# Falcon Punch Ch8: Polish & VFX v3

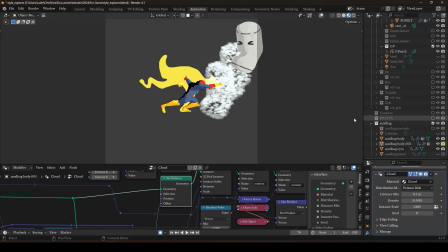8:05 It has this really cool effect if you're in a perspective camera where all the little cloud particles are actually like a little closer to the camera, and it has a good cool depth of field effect. But because I'm using an orthographic, I had to disconnect this. And if you are similarly using an orthographic, I hope this saves you hopefully no more than 10 minutes, but if it saves you more time than that, even better. But yeah, then the bird is flapping.
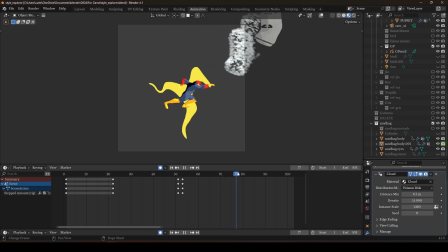8:39 And again, I'm hoping to kind of introduce that dissolve effect.
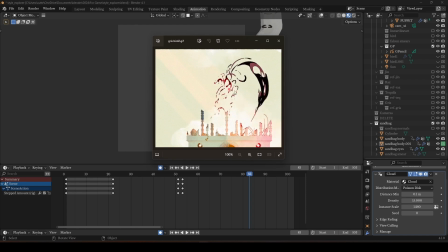8:46 So I'm going to introduce a bit more of that kind of dissolve during these frames that we're seeing.
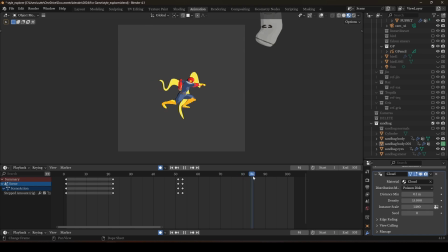8:53 So right here, where it's kind of just shrinking, my next pass is going to be entirely just dissolves. But yeah, that's where we are. I think it's gotten a lot more readable.
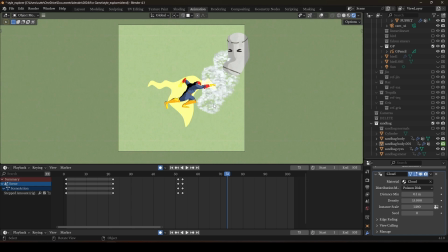9:10 I also switched the background from a dark gray, which I think was contrasting really well with the...
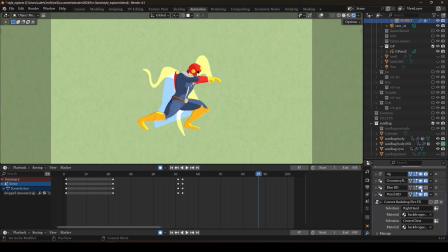9:20 Oh, we're on a frame, it wouldn't be. With this background. But I switched it to a green that I think is just outside the color space of everything else.
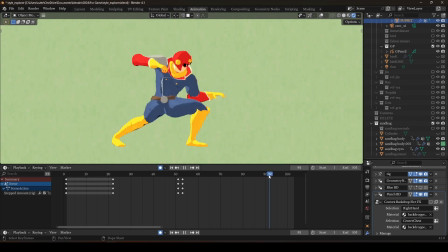9:31 And while I'm sad that the backdrop didn't look super great on this particular animation,
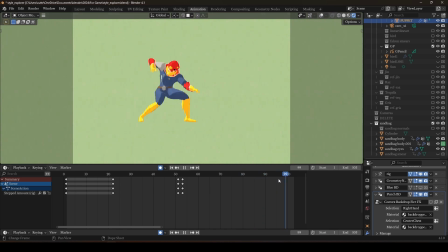9:41 I think it's okay. Because that same information is how I ended up doing what I think looks a lot better, which are these other VFX that I also could have drawn. I'm less scared of grease pencil now.
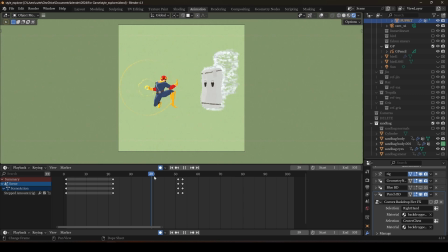9:59 This has been a process of getting over some fears.
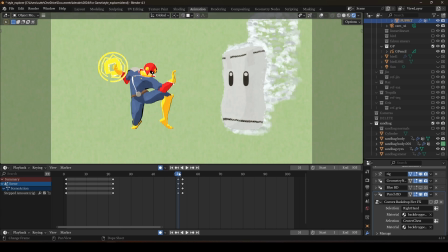10:03 But yeah, in a way, I think I could have drawn it better now.
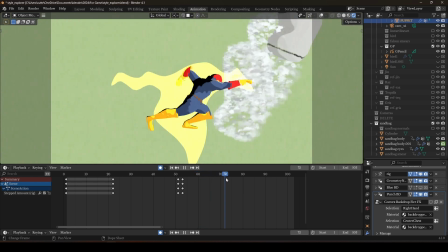10:10 But in terms of just getting something present, I was excited. I'm also not in love with this screen shake, but I don't know that I ever would be in love with any screen shake.
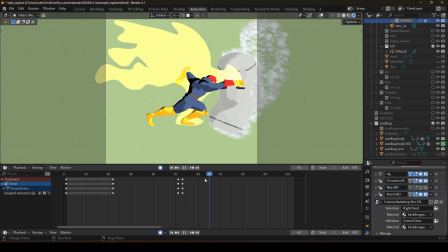10:24 I was really trying to zoom in, emphasize the impact while still like keeping the burden frame.
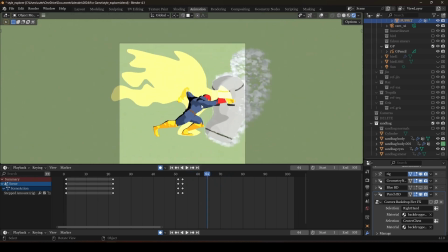10:33 I think there's space for me to zoom in more.
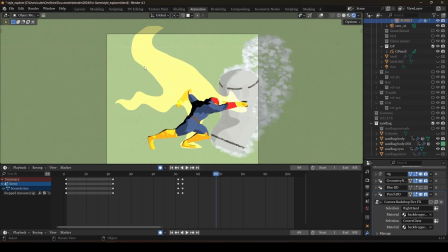10:38 I think I could cut more of the wing and tail off.
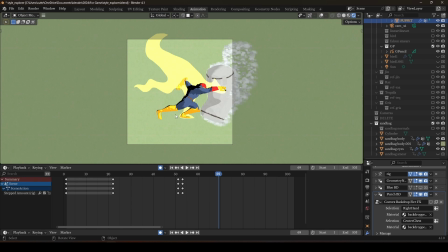10:45 And also the last thing was I was considering adding an environment, but I don't think that'll add much. But I might add like a ground line. So stay tuned. Probably one more update, and then we can call this one good. Hope you've enjoyed the show so far.
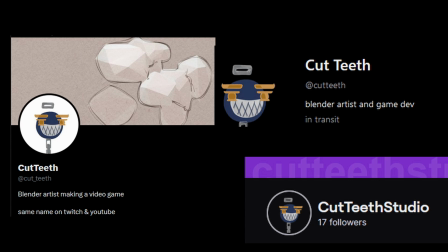11:04 Make sure to like, comment, and subscribe, and check out the Twitch and Twitter. In the meantime, I post there a lot more frequently. This takes a little more effort on my part to stop and reflect, whereas the other two,
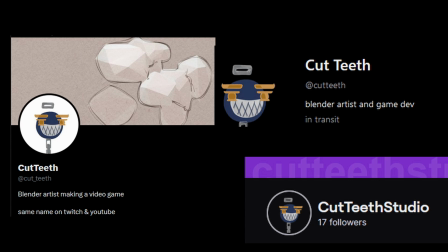11:21 I'm just either actively working while live on Twitch, or I post a lot of progress. Most of these GIFs have been posted days in advance of this video. So if you want to see stuff sooner, catch me on some other platforms. Otherwise, thanks for sticking around.
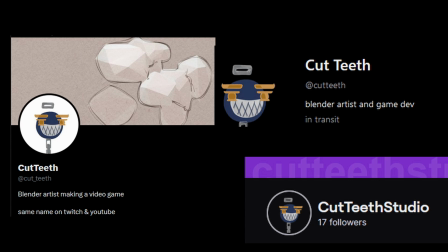11:39 Hope you've enjoyed. Let me know what you think. See you later.